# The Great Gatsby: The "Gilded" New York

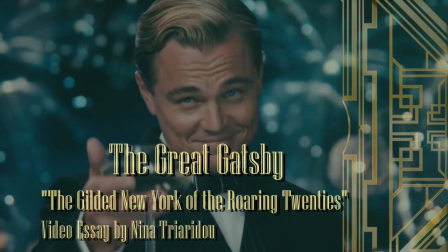0:00 I'm Gatsby.
What an entrance!
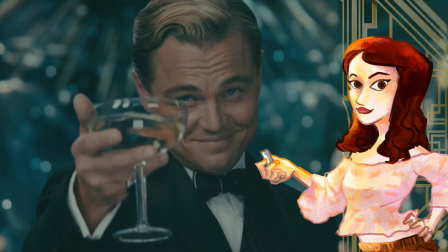0:04 This is how the audience is introduced to Jay Gatsby, the protagonist of Gerald's great American novel The Great Gatsby.
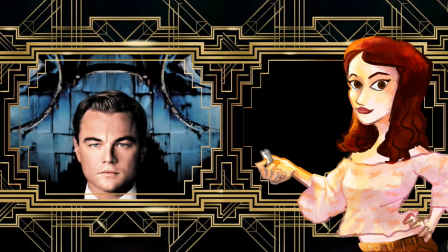0:13 Published in 1925, the novel tells the story of Jay Gatsby, a self-made man with faith in the American dream,
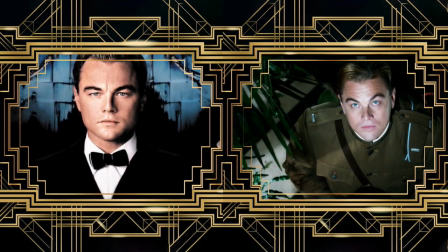0:22 who believes that he can change his past and successfully rebrand himself.
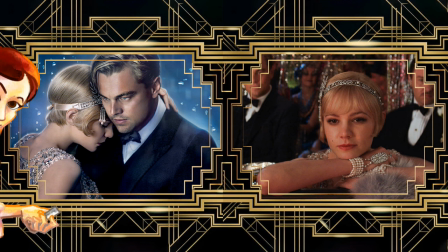0:27 He tries to win his old love Daisy, who is now married with the upper-class millionaire Tom Buchanan,
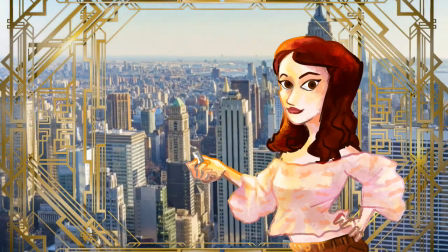0:34 only to lose everything in the end. This spatial and temporal context of the Great Gatsby is central to the narrative.
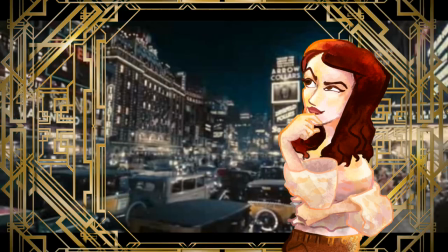0:43 The story takes place in New York of the 1920s. The advance of modernity,
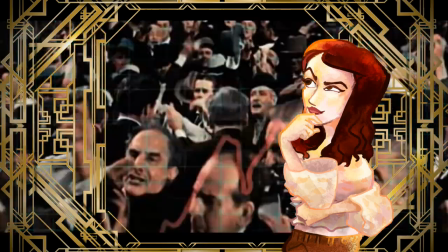0:48 urbanization and financial prosperity in New York during the
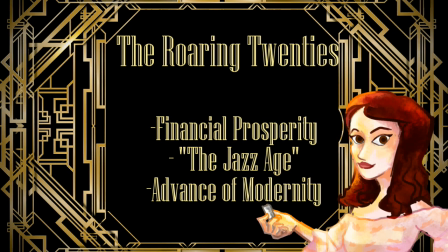0:53 Roaring Twenties is immortalized in Fitzgerald's classic novel.
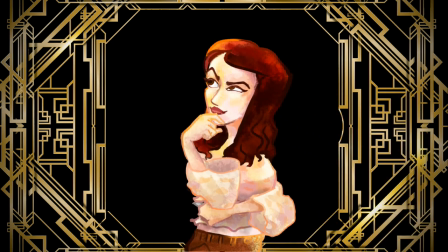0:58 In this video essay I'm gonna be focusing on Buzz Lerman's 2013
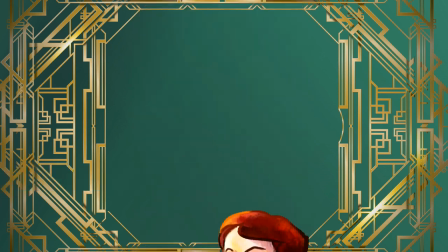1:04 film adaptation of the novel and investigate how it maps the New York of the time,
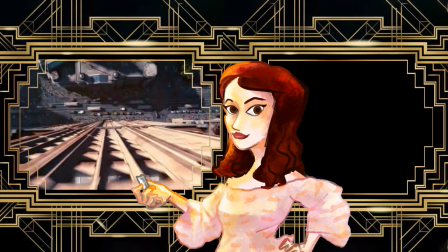1:11 combining a contemporary and postmodern take with the aesthetics of the 1920s.
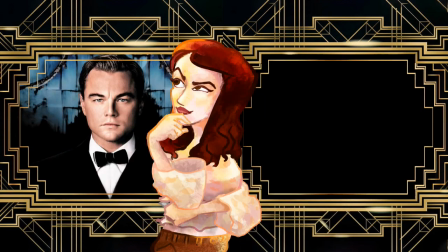1:16 I'm going to explore how Gatsby is associated with New York's financial and technological progress as well as with the city's inclusiveness through visual links related to the urban setting.
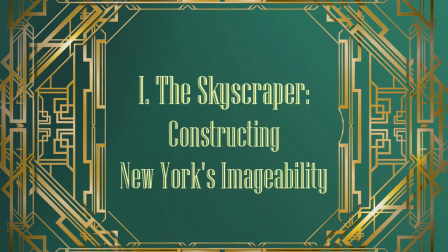1:30 The first symbol I'm going to be focusing on is New York's skyscrapers.
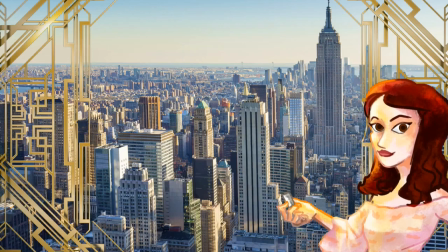1:35 They emerge as a dominant symbol and contribute to the city's imagability,
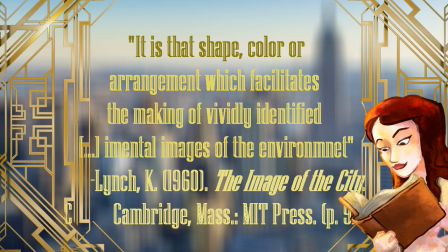1:41 that is the way we imagine and construct the mental limits of the city in our minds.
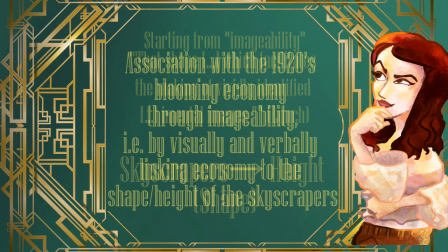1:47 Associated with great heights, the skyscraper becomes a symbol associated with money and stocks in the film. Early on, Nick mentions that
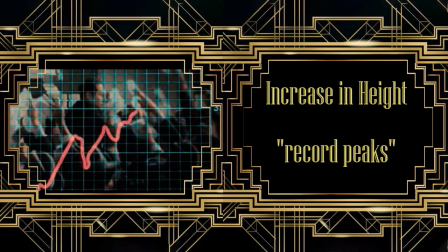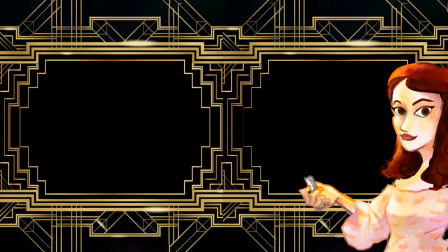2:03 The visualization of the scene in the movie is done by representing vertical piles of golden coins.
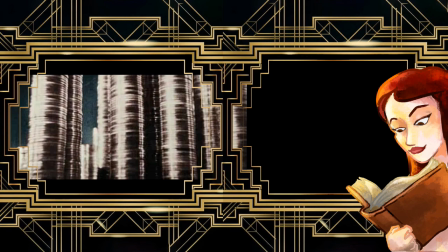2:10 It is no coincidence that the piles of money greatly resemble the shape of the tall New York skyscrapers,
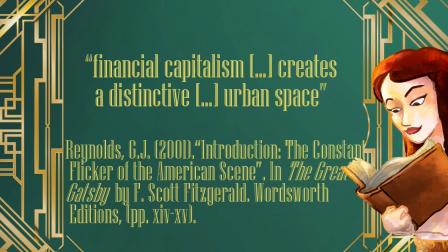2:18 as the city's financial capitalism creates a distinctive urban space.
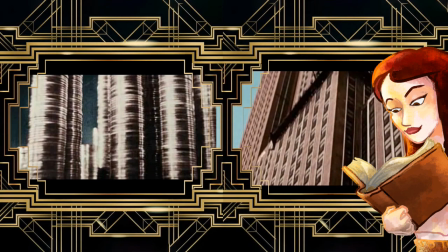2:24 Moreover, a visual color link is established between the skyscrapers and money,
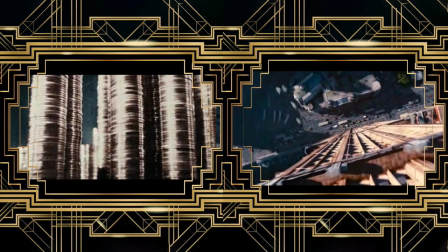2:30 since both of them share the same dominant color, gold.
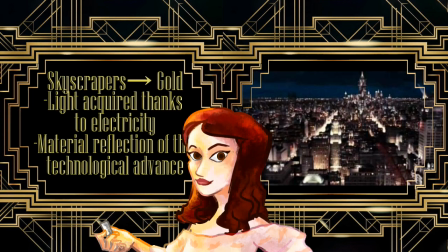2:34 The city's technological progress is reflected in New York skyscrapers, which are artificially lead thanks to electricity. In Assad of New York's night skyline, the tall skyscrapers glow.
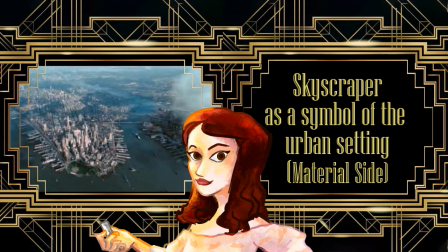2:46 In other words, the material side of New York is directly linked to New York's intangible side.
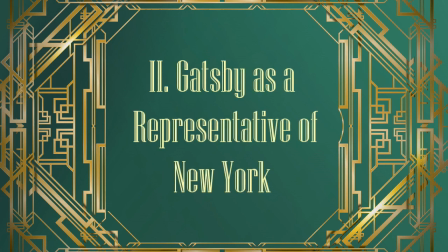2:53 Gatsby is quickly established as a representative of New York, becoming himself a symbol of the city's prosperity.
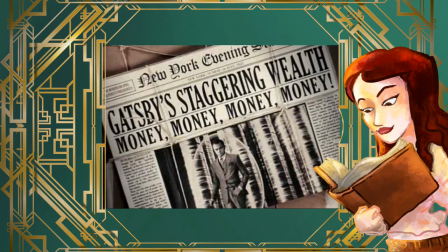3:02 In Assad, including a collage of newspapers,
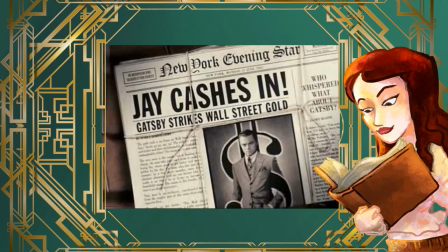3:05 headlines announced that Gatsby cashes in and invests in skyscrapers,
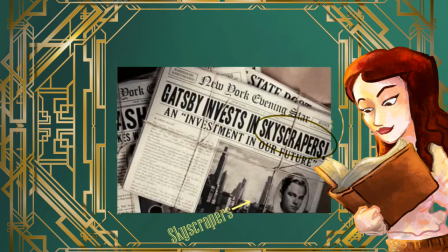3:12 once again bringing together money and skyscrapers while adding Gatsby to the mix.
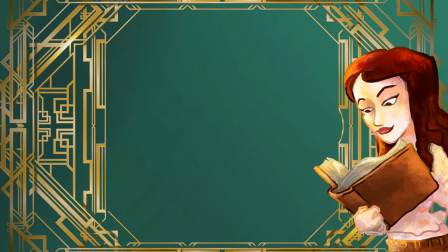3:18 In fact, it is important to note that in the picture of the newspaper,
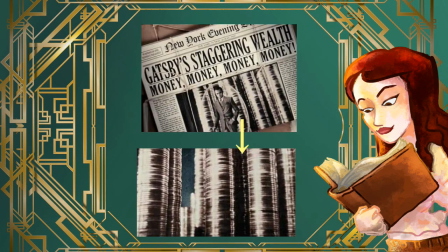3:23 there is a collage of Gatsby in front of the vertical piles of money that were previously associated with New York's skyscrapers.
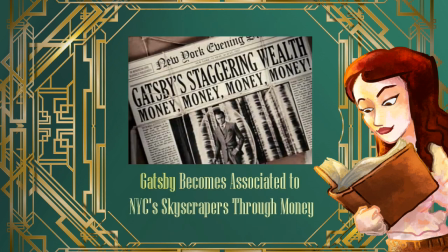3:32 In other words, Gatsby's money become tied with New York's financial future.
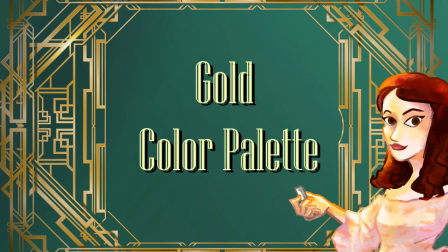3:36 Once again, colors are telling and strengthening Gatsby's relation to New York.
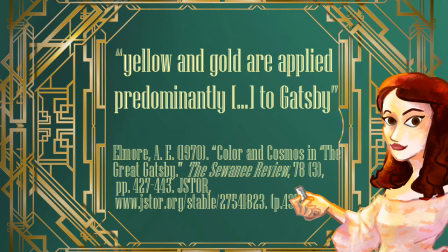3:42 Even in Fitzgerald's novel, yellow and gold are applied predominantly to Gatsby.
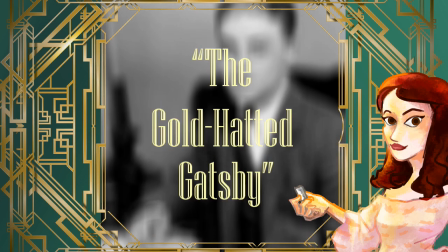3:48 Fitzgerald himself considered naming the novel The Gold-Headed Gatsby before moving on to The Great Gatsby.
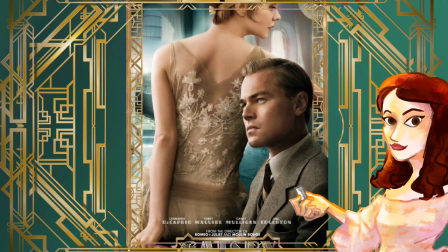3:55 In the film, this color motive is further highlighted.